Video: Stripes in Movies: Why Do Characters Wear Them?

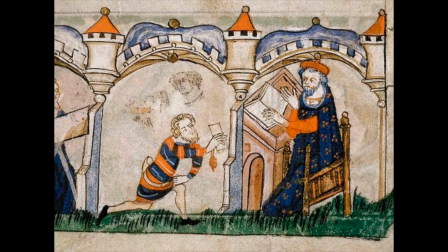[4:10]
In some cases, the pattern is a sign of the delinquent. In others, they are worn on purpose to signal somebody unique.
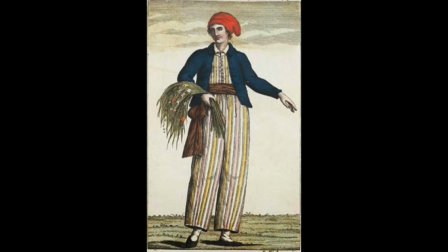[4:16]
The dual meaning of stripes even shows itself in nature.
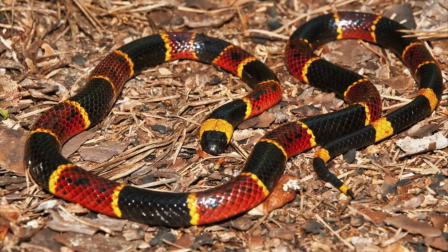[4:19]
A study of stripes in 2015 mentioned how many animals use them as a warning to signal an unpleasant consequence of an attack,
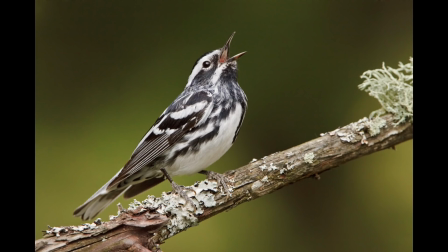[4:26]
while others use stripes to attract attention from a potential mate. So stripes can be equally good or bad.
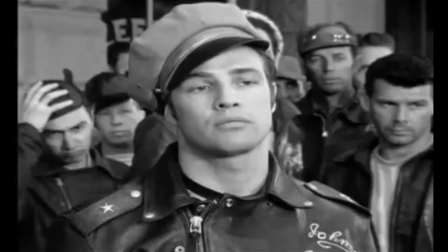[4:32]
American cinema in the 1950s showed the rebellious meaning of the stripe coming to the big screen,
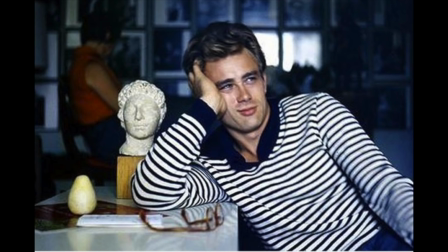[4:36]
with many high-profile actors wearing the Breton stripe in movies directed at teens and young adults,
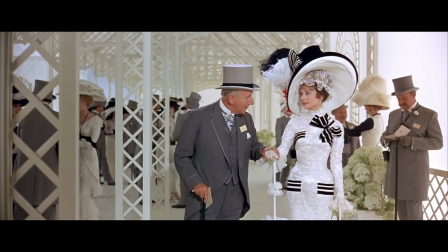[4:41]
all worn by characters who don't follow the status quo. movement also spread to artists, philosophers,
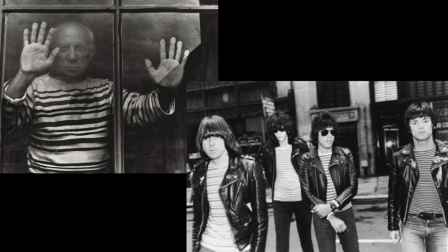[4:46]
and the Ramones. This So with stripes also being worn as a point of pride, we see people using stripes to stand out on purpose.
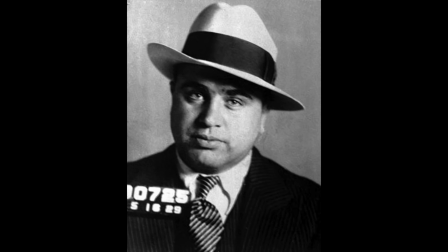[4:53]
A classic example is the gangster. Gangsters actually wore pinstripes in real life, and that style made its way into the movies.
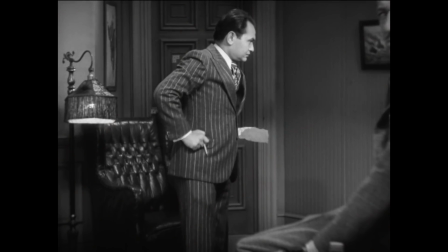[5:00]
Gangsters' outfits commonly have stripes to look flashy as they flaunt their wealth and status, to the point that some of them look tasteless.
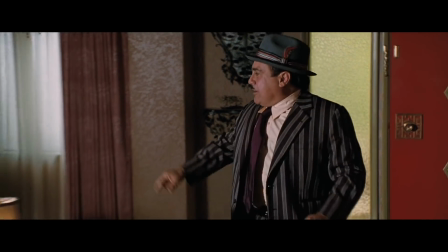[5:06]
For the most crooked, over-the-top male characters, notice how crazy the stripes become. The kind of stripe also matters.
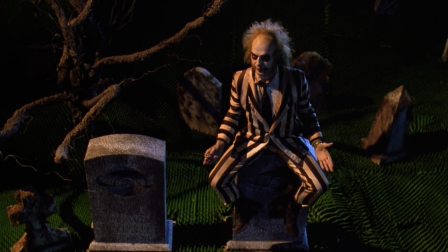[5:12]
Long, thick stripes seem to go to the flashy characters, but thin, sleek stripes look more fashionable.
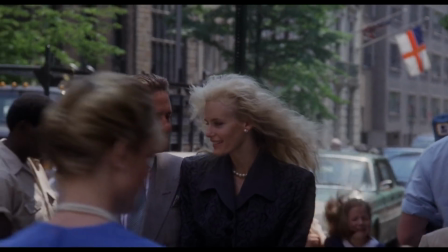[5:17]
You could make the argument that filmmakers use bold stripes on businessmen to make them seem more crooked, but stripes can also look very chic.
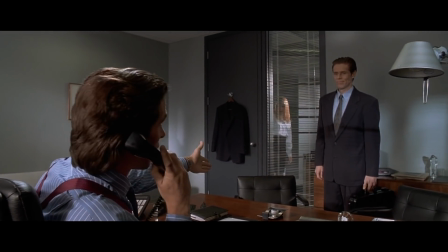[5:24] Bold striped shirt calls for solid, colored, or discreetly patterned suits and ties.
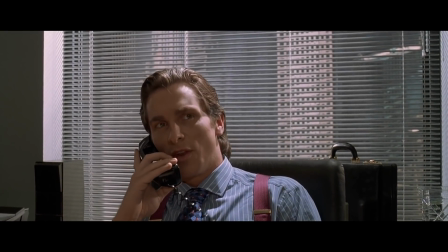[5:29]
The more pronounced the stripe, the crazier. Filmmaking has certainly taken advantage of the disorienting nature of the stripe. It's no coincidence that a striped cat is an illusionist, and the introduction to Psycho works because the imbalance of the stripes looks off, like the slicing of a knife.
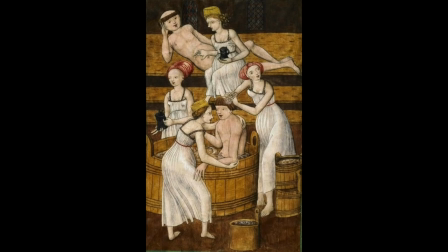[5:43]
There's also a complicated relationship between stripes, children, and hygiene. Michel Pastoureau's study of stripes mentions how underwear and undergarments were completely white because the people of the Middle Ages saw dyes and coloring as a form of contamination,
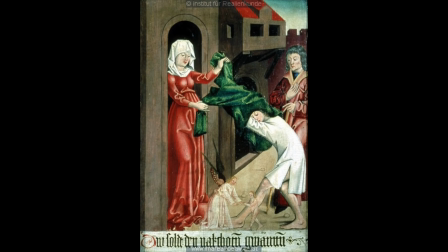[5:56]
while whiteness was pure and healthy. As a result, no color ever directly touched the body.
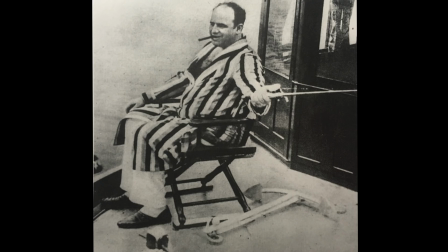[6:01]
In the 20th century, however, the stripe became a way to add style to pajamas, towels, and underwear, while keeping some whiteness in the clothing.
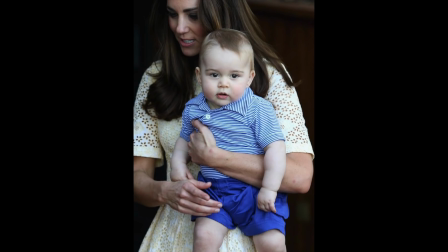[6:07]
So in the current day, Prince George is always wearing stripes because it has become a symbol of hygiene.
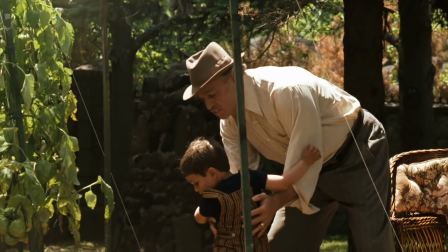[6:12]
But there's also a little bit of the original meaning of stripes in that children are playfully deviant, not quite fitting in with society completely.
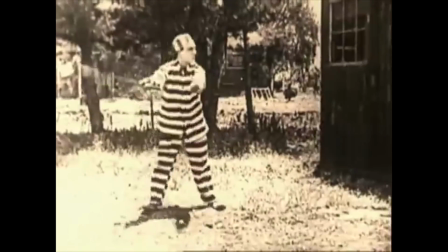[6:19]
And so some filmmakers use stripes to evoke a childishness to characters which is in its own way a form of deviance.
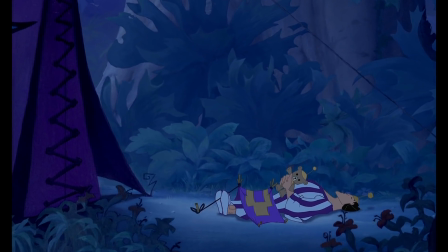[6:25]
Ever since the jesters and jugglers in the medieval ages, mankind has had an understanding that stripes can also look childish, silly, and funny.
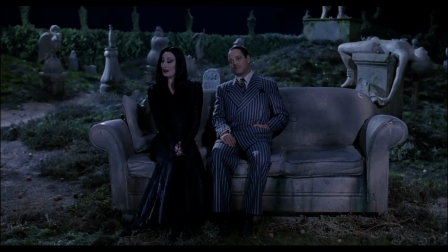[6:31]
Now, I'm not saying that all the stripes done in movies were done with knowledge of the stripes' history. It's actually the opposite.
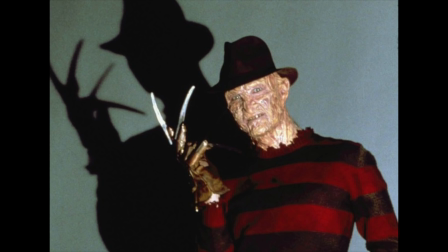[6:37]
Nobody had even considered the meaning or history of stripes until the last decade or so. What I'm trying to say is the design of the stripe naturally causes it to stand out.
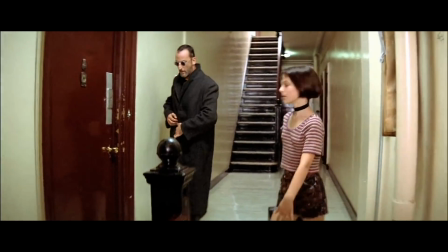[6:45]
And so it makes sense that in movies where wardrobe is meticulously chosen,
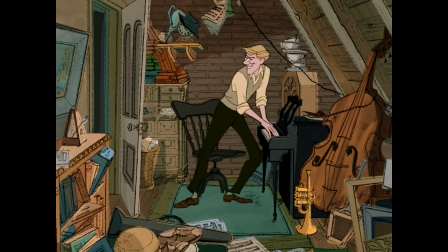[6:49]
filmmakers subconsciously or consciously used that extreme change from one color to the next to tell us something about the character.
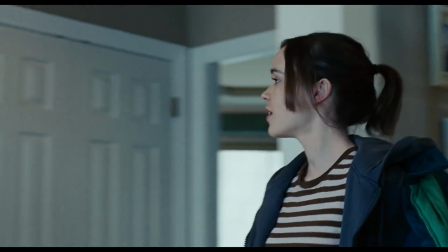[6:55]
Maybe they're downright evil, or they're a rebellious teen. Either way, the stripes help show they are a deviant from the status quo in some way.
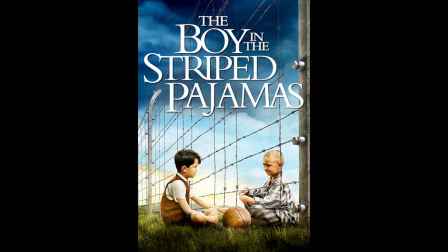[7:02]
And movies understand this dual meaning. Think about the title of The Boy in the Striped Pajamas. In one sense, striped pajamas are a sign of fashion, comfort, and the playful child.
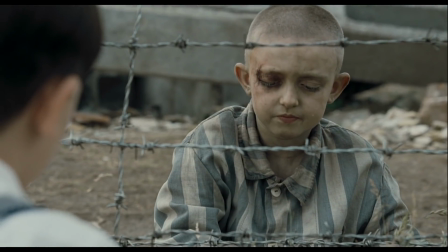[7:11]
But the audience knows the real reason his clothes were striped. The movie's title plays on our culture's multiple interpretations of the stripe.
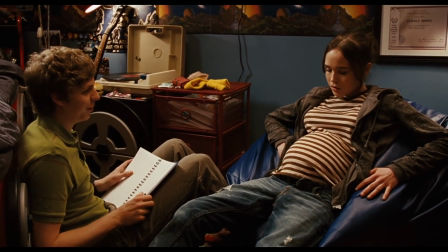[7:18]
Juno is perhaps the most complicated and effective use of stripes I've seen in the movies.
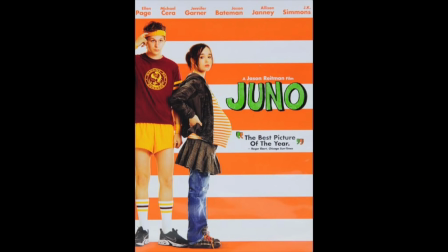[7:23]
It's the pattern Juno wears most often, and it became her symbol in the trailers and poster art.
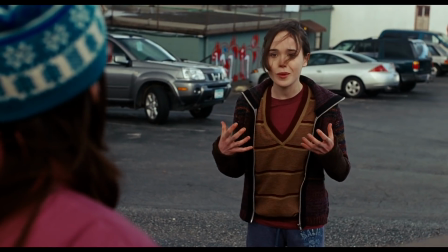[7:27]
It fits her character perfectly. She's playful, childish, and stands out with her sharp, over-the-top dialogue.
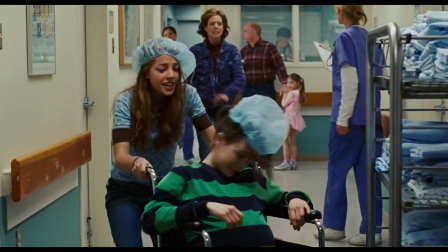[7:33]
But she's also a deviant as a pregnant teenager. She self-identifies as rebellious and has unconventional taste in music and style.
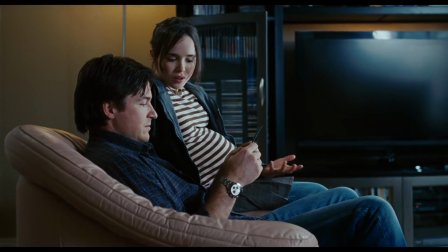[7:40]
She commands attention, both good and bad, and the stripes are the perfect companion to her character.
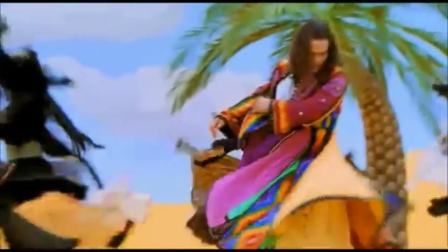[7:45]
But no matter what they're used for, stripes always stand out. They made Joseph's coat stand out in the Bible, and they complement Juno's uncontained wit.
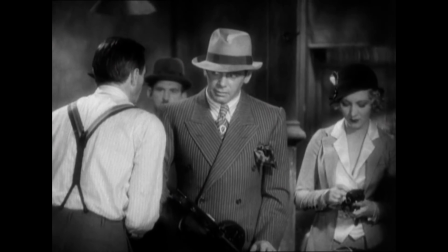[7:53]
We're just starting to see more research into the symbolism of the stripe, and I invite you to look into it yourself.
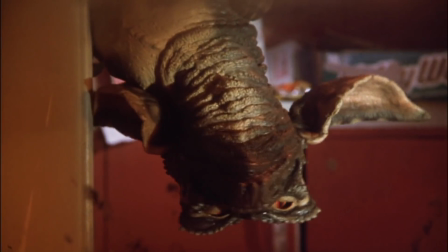[7:58]
I recently noticed the evil gremlin is named Stripe,
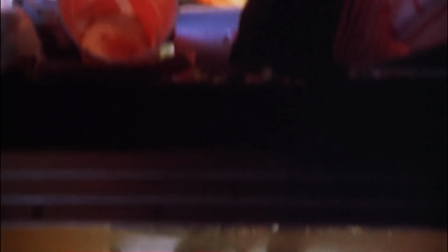[8:01]
and it totally fits with the original association of stripes with monsters and how he's a deviant as the gremlin that's the most evil.
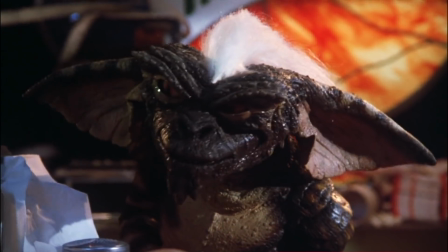[8:07]
I'm sure there are tons of other examples of stripes in movies out there I haven't come across. Check out nowyousseeit.blog/stripes to see all the examples of stripes I have compiled so far.